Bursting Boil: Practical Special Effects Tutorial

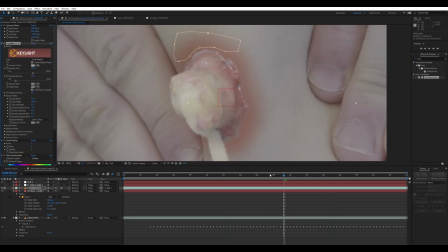(8:12)
We're going to bring the lightness up a little bit of this particular color I've chosen, and then we're going to change the tone of saturation down as well, get it so it looks right with your skin color and your boil.
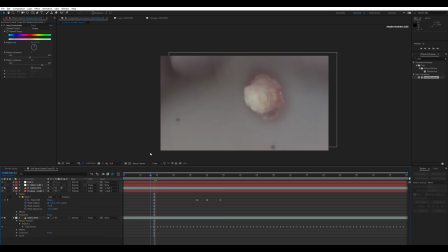(8:21)
We're also going to parent this red layer to the null object as well, so it'll move alongside the boil.
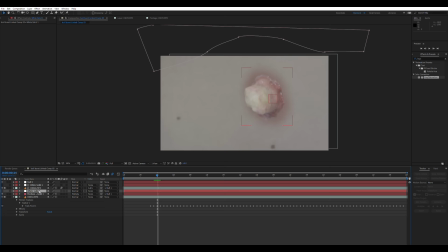(8:25)
So the next thing to do is to copy that white solid that we used as a track matte for the boil, put it above our red solid, and then again on the red solid layer, set the track matte to alpha inverted matte. It's just repeating what we did with the boil layer, So as the hand comes down, it's going to obscure that red solid as well.
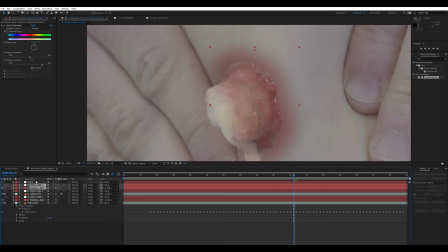(8:39)
Then we're going to take our red solid layer and our track matte layer above it, duplicate those and move them above the boil layer.
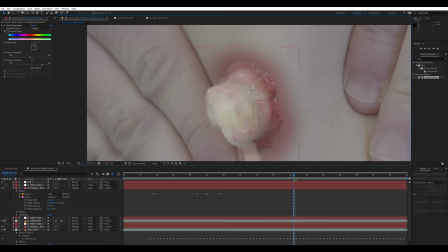(8:45)
So this will be overlaid on top of the boil. User master subtract the red from the boil. So you've just got red around the edge of the boil.
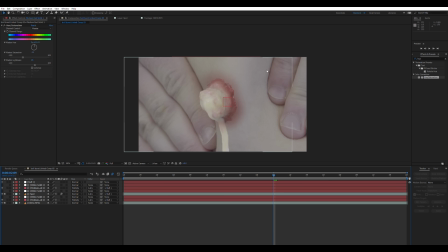(8:51)
Just helps it to blend in a little bit more with the red below it.
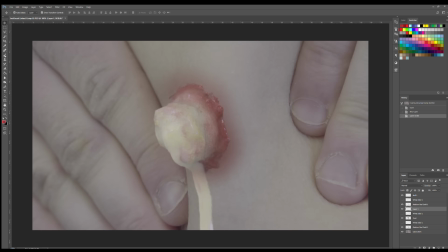(8:54)
So from the menu bar at the top, if you go composition, save frame as, Photoshop layers, it basically makes a screen grab of the current still of the footage. So you want to save that and take that into Photoshop. So open up this file in Photoshop. So create a new layer. change the brush texture to a nice rough one.
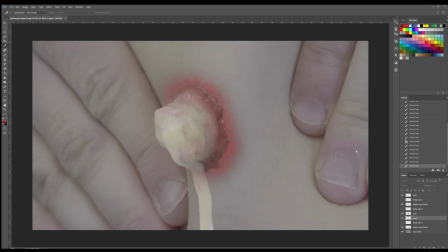(9:09)
We're going to create a quick textured edge around the boil to overlay onto the skin to help the boil blend the skin a bit more because at the moment it just looks like it's stuck on.
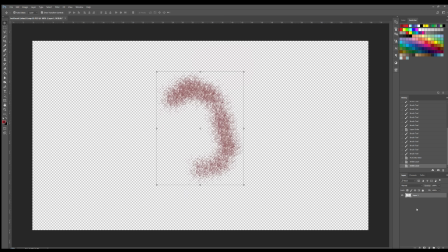(9:15)
Tweak the hue and saturation a bit in Photoshop to make it look as close as possible and then within the file delete every single layer apart from the one we've just created and save this file and open it up again in After Effects.
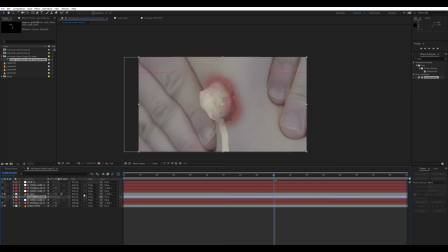(9:25)
So you're left with just this new texture we've created. So drop this into our composition, put it behind the boil layer and set the transparency to multiply.
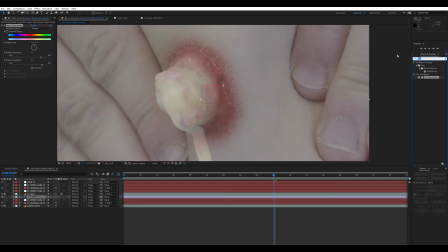(9:31)
Add a hue and saturation effect onto the layer and tweak it to get it looking how you want it to look. You can also add a quick blur onto it if you want to smooth it out a little bit.
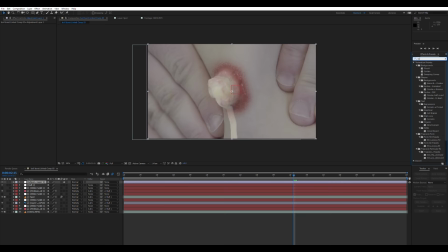(9:38)
With this layer, use our same trick of parenting it to the null object as well, so it moves in line with the boil. I shoot in a very flat color profile, so we're going to do a quick color correction so we can see what we're dealing with. So then go layer, new, adjustment layer. Put on a curves effect, bring the highs up and the lows down to increase the contrast, add a hue and saturation effect, bring up the saturation until you're happy with how it looks.
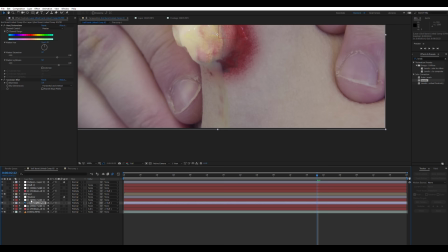(9:56)
Then we can see if everything fits together right. We're going to add some shadow to our boil. You create a new adjustment layer, call this layer shadow,
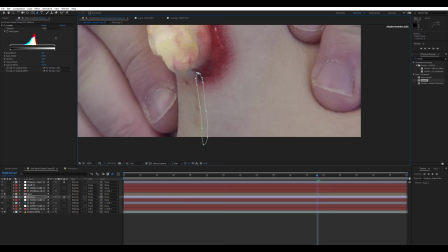(10:02)
parent it to the null object and put it behind your boil layer, and we're going to add the levels effect and bring the levels down to make it darker to create a shadow. Now with my footage, because I've got my lovely stream of pus, I'm going to draw two masks. I'm going to draw a mask for the boil shadow, and I'm going to draw a mask for the river of pus.
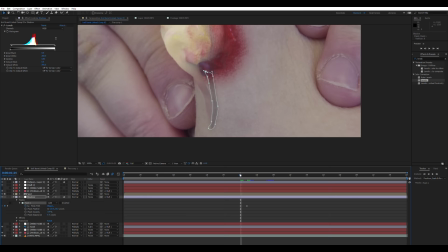(10:16)
Now since we've parented this to the null object, it's going to move with the boil. I'm going to set a keyframe for the mask path, and then keyframe the mask so as the pus dribbles down for the first time, the shadow follows it.
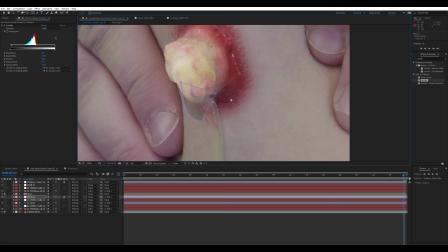(10:25)
So I'm going to do this frame by frame, as we've done before.
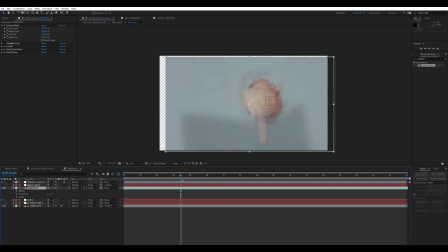(10:27)
So if you increase the feather on the shadow around the boil, so it looks nice and soft, you're going to have less of a feather on the stream of pus, because it's closer to the skin.
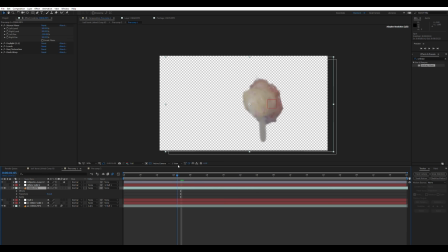(10:35)
Remember earlier I said I got a nice bit of bursting footage, so I'm gonna drop this nice little burst over the top. So I'm gonna time it as the burst erupts as the boil is squeezed.
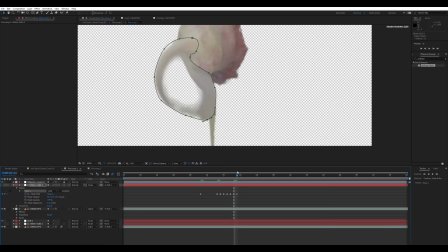(10:42)
And as before, I'm gonna parent this to the null object so it moves with our boil. And then, again, I'm gonna create a white solid and use it as a track mat above.
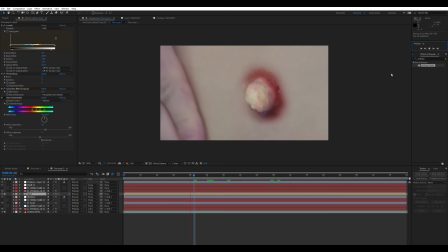(10:49)
Then I'm gonna draw a mask around the pus erupting from this new bit of footage. And I'm simply just gonna keyframe the white solid track mat so it's revealing the pus when it needs to be. This is a bit of a quick and dirty fix, but it worked for this footage. And that's it. And there we have it, our bursting spot or boil effect. So, for anyone who wanted to try this themselves, I've put the links to the materials in the description below. Now, this is just a new kind of video I'm trialing on my channel. It's not gonna be replacing my main sketches, but I might try and do one in between each of those videos. So, if this is the kind of thing you'd like to see more of, then let me know in the comments below.
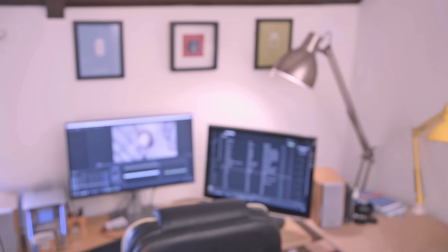(11:17)
And if you have any requests from effects I've done in previous videos that you'd like me to cover, then let me know down below. Get typin'! Okay, thank you, bye.